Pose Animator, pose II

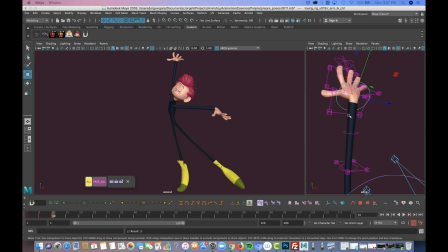Okay, so something very interesting that is happening as I keep working a little bit on the pose and mostly in the hand pose is how the emotion or the attitude of the character changes just by a hand gesture.
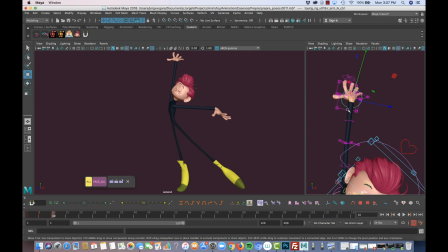So this is the hand pose that you've guys seen before. But again, I wanted to find something with a little bit more contrast and more harmony with this arm. So I went ahead and I did this,
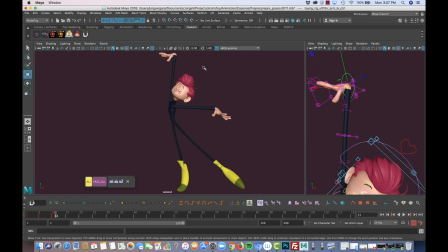which I find that have more harmony or a little more appeal, visually speaking, than this one, right? But what happened is that with this, I miss the feeling of flying,
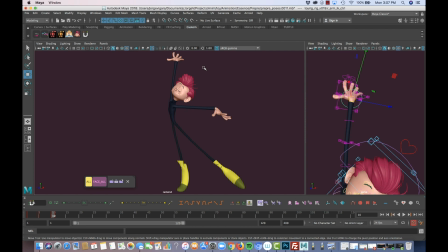dancing in the air, right? That I really like from this one. On the other hand, this is more like graceful, like look how cool I am, look how cool
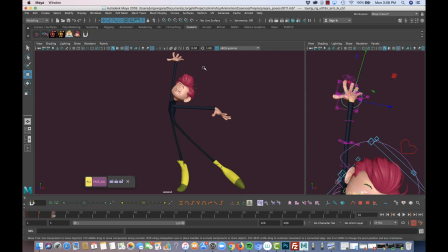I dance. And it's just a simple change in the hand. So I will have to come with a decision. Definitely, if I would be working in a shot, I will have to pick the one that match more the
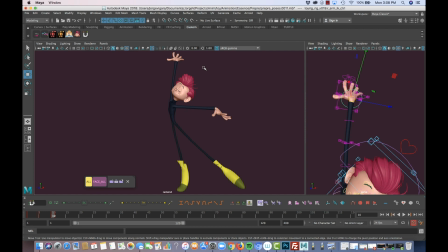purpose of the shot, whatever it's telling. But in this case, since it's just a pose that maybe is not that important, I will have to just pick. But anyways, I just wanted to share this as I keep working on that.
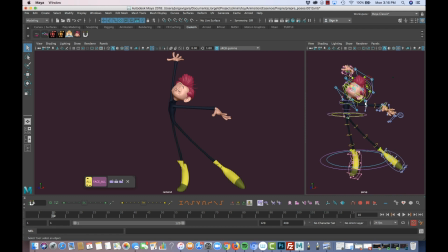So the last few little details, more or less, just showing it from one frame to the other. I went ahead and worked mostly on lattices and some of the deformers, just adding a little bit more of dynamism to the hands.
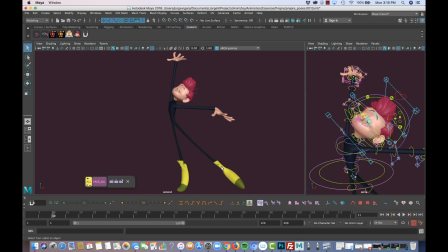Tiny little detail here, probably is stupid, but no, it's adding a little bit of it's adding a little bit more of harmony here, more of difference. This is a little more
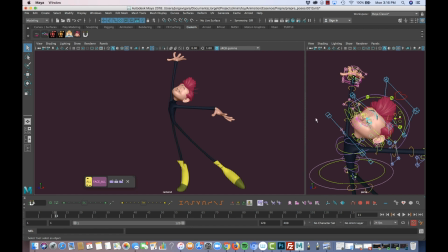geometrically perfect, and here I'm just adding a little more of harmony in the lines of this part here.
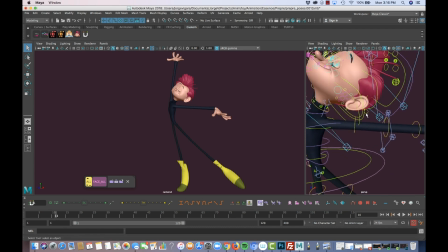And in this guy, I worked a little bit with these controls here. The one that controls the upper part of the head. This one, where's the other one? This. So As you can see,
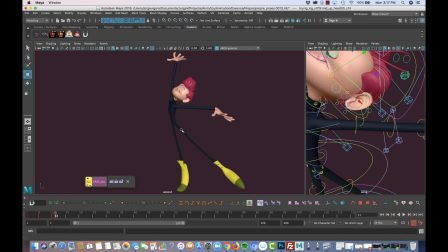it creates like a vector curve that comes from here down here, and adds that kind of energy or force that comes out of from in between the eyes.
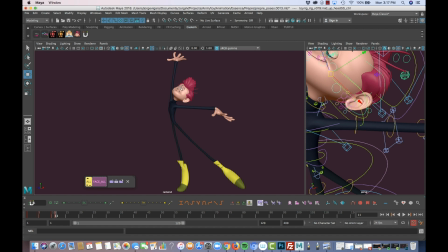Let's say that it's like this spot here is the one that says, that enjoys, that is like flying. All the energy comes out of the imagination of the dancer. And I think that's pretty much it. As you can see, I opted for this version instead of the other one.
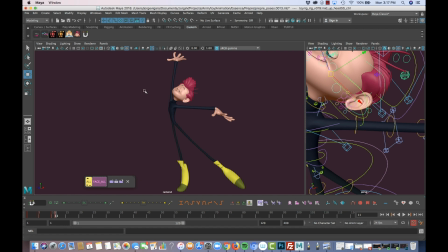I like this one more, the feeling of flying and the enjoyment. The other one was a little too overacted, I think. So this one is nice. So I think this is going to be the final pose.
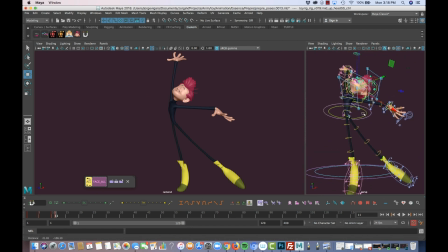So thank you very much for watching. I hope you guys enjoy it.